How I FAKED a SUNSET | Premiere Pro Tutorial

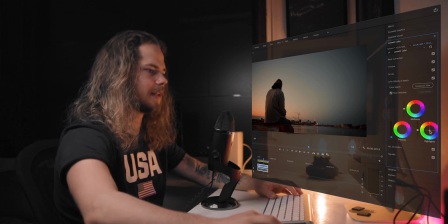and i will also go to highlights and bring the highlights
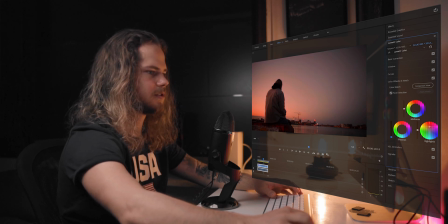up to bring out more those sunset colors
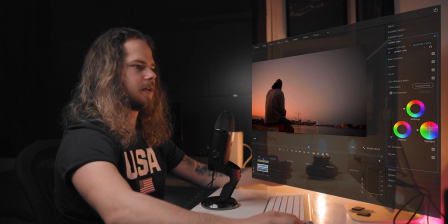right about here it looks good and last but not least i'm gonna desaturate the shadows that's also something that i do to all my footage and here you actually can see the difference it just
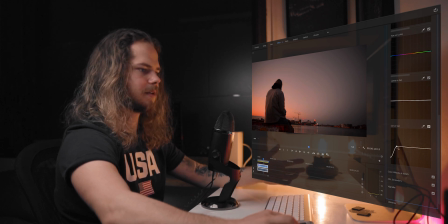makes the footage look cleaner maybe a few more adjustments yeah right about here i like how it looks
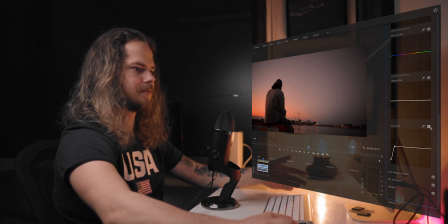and yeah that's it just a few curves a few adjustments and we are done
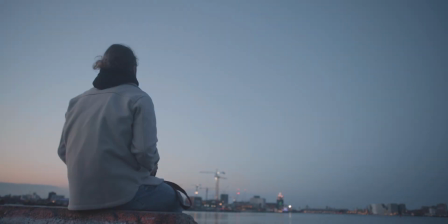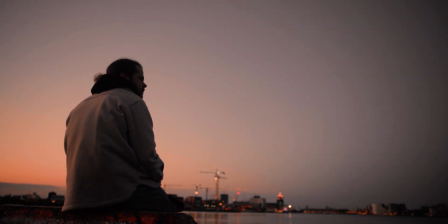and that's how i faked the sunset i think this tutorial really showed how with just few curves and few adjustments you can completely change your shot by the way if you also have a youtube channel and you have made a color grading video please put your link down in the comments i love watching how other people color grade their footage okay i'm gonna wrap up the first episode of Tuesdays for Creators. I hope you enjoyed it. I hope you learned something today. If you did, leave a comment, press the like button, make sure to subscribe and I will see you in the next one.